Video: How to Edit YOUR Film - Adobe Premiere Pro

everyone, today I'm going to be showing you how to edit videos and how I personally edit videos. You can do less, you can do more, you can use different programs that I do. This is just a tutorial showing how I use Adobe Premiere Pro and a little bit of Photoshop to create my films.
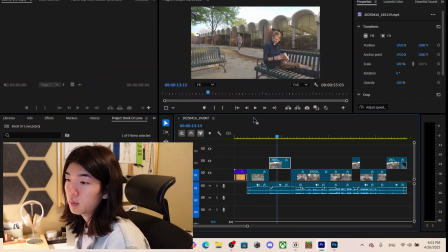So let's get started. We're going to be remaking basically this film.
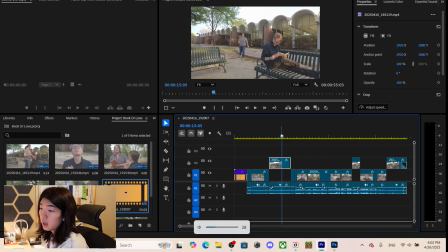This is my most recent film that I made. It's about our main character Mark, who is trying to return a book to the library, but in order to do so he had to lie to his girlfriend, and then their friend found him and she basically tries to give him a life lesson to not,
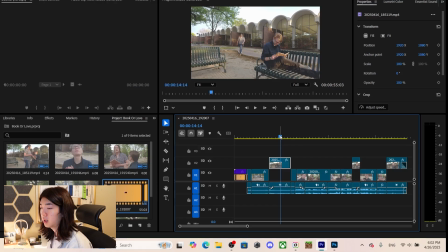lie to his girlfriend so he can return a book to the library. So we're going to be recreating this story.
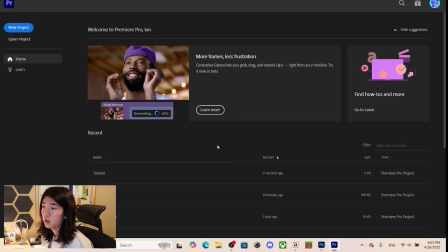We're going to be basically recreating this film. Alright, so the main Premiere Pro page, click New Project.
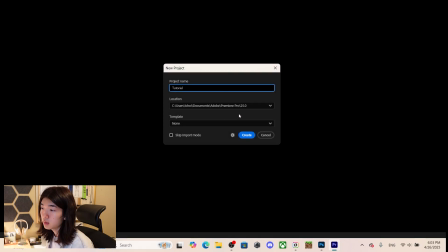I'm going to name this Tutorial, Create, Replace.
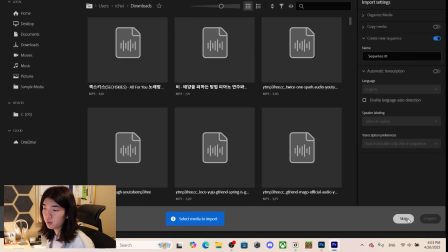And I'll just leave this as Sequence 1, it's whatever. Skip, Import Media.
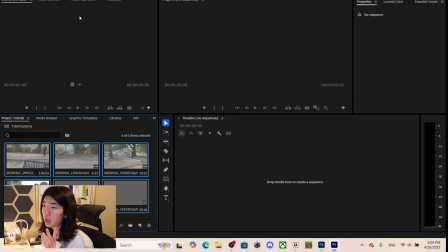This is how I prefer to import media, not through this page. It's all confusing and you have to click stuff and it doesn't look right. If you go here, right click, and import, your actual files are here.
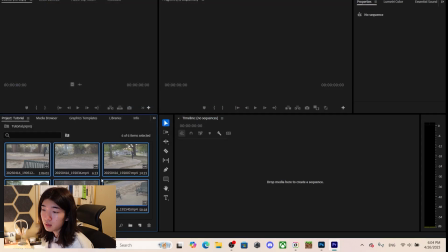It's a lot easier. Now we have all of our clips. Nice, lovely. So I'm gonna make sure I'm not selecting all of them and find the first one I want. And that first one would be, let's do this. Okay.
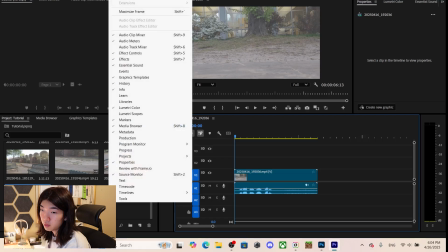Actually, real quick, I'm gonna go to Windows and I'm going to go on Workspace, and then I'm on Editing.
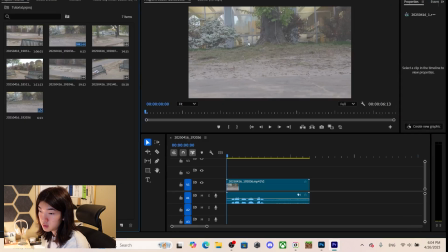We want to be on Assembly for this first bit. Just makes things a lot easier.
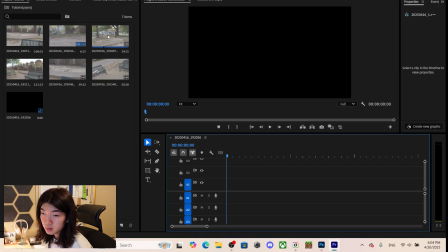So I'm gonna delete this. And now I'm going to double click on this clip.
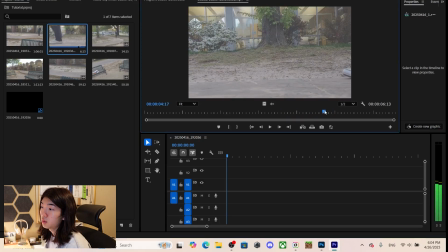So assembly basically allows us to look around the clip and select the part we want to import into the project without having to import the whole thing, cut things up. It makes things a lot easier. So I want to include kind
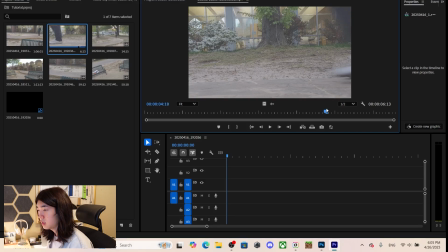of want to start with the action, so this first little, actually I'm gonna go here since you can still see his foot. The keybind is I for in, that selects the beginning of our selection. And oh, real quick. Oh, actually I'm gonna go here.
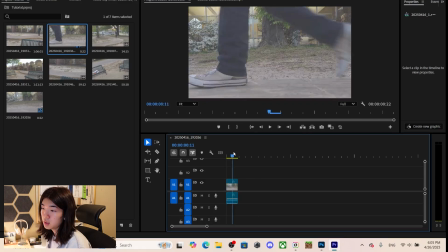Alright. Now I can just click, drag, put this in. That's our first little bit.
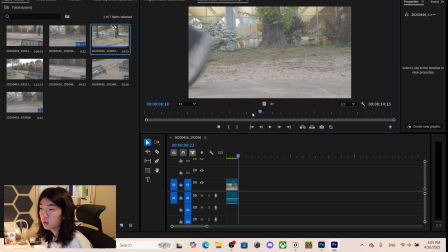Let's go to here now. Action.
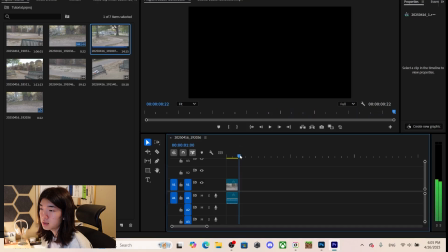Since he stepped with his right foot and is going off his left foot, we want to make sure we stay within that.
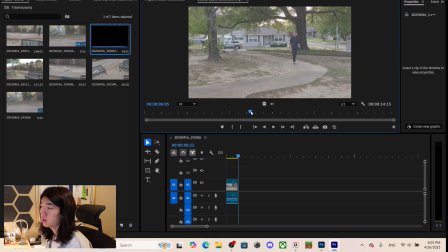We're doing what's called continuity editing. That's basically, this is one scene, one moment of time, and we're making it feel that way. This isn't a scene where it's like in multiple locations, multiple characters, different times.
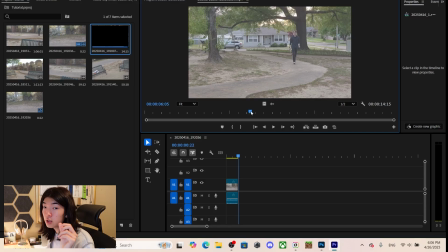No, this is one scene in one location with the same people in the same moment in time. So we want to make sure it feels that way. We want to make sure it feels realistic. So since he stepped with his right foot and going off his left foot, I'm going to start here.
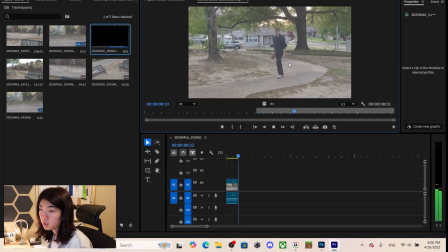I'm going to click I for in. And we're going to keep going until here. Until he's in the middle of the frame and he's fully turned to the left.
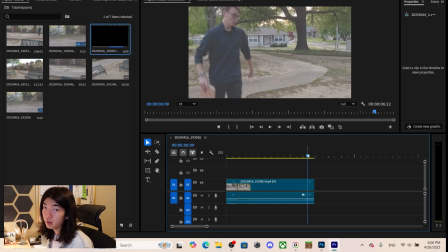And we're just doing rough cuts right now, and we're going to adjust audio and color and everything else later, but for now we're just getting the rough, clips in.
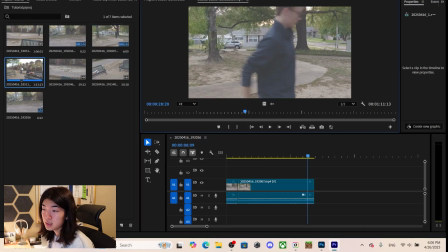And now I want to go to this. This is our master shot.
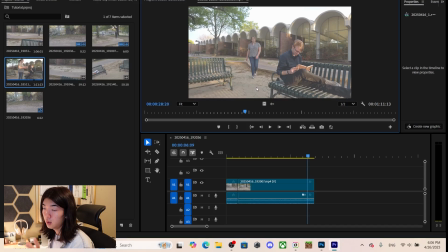This is the shot that has both of our characters in a wide frame where you can see the location they're in very clearly.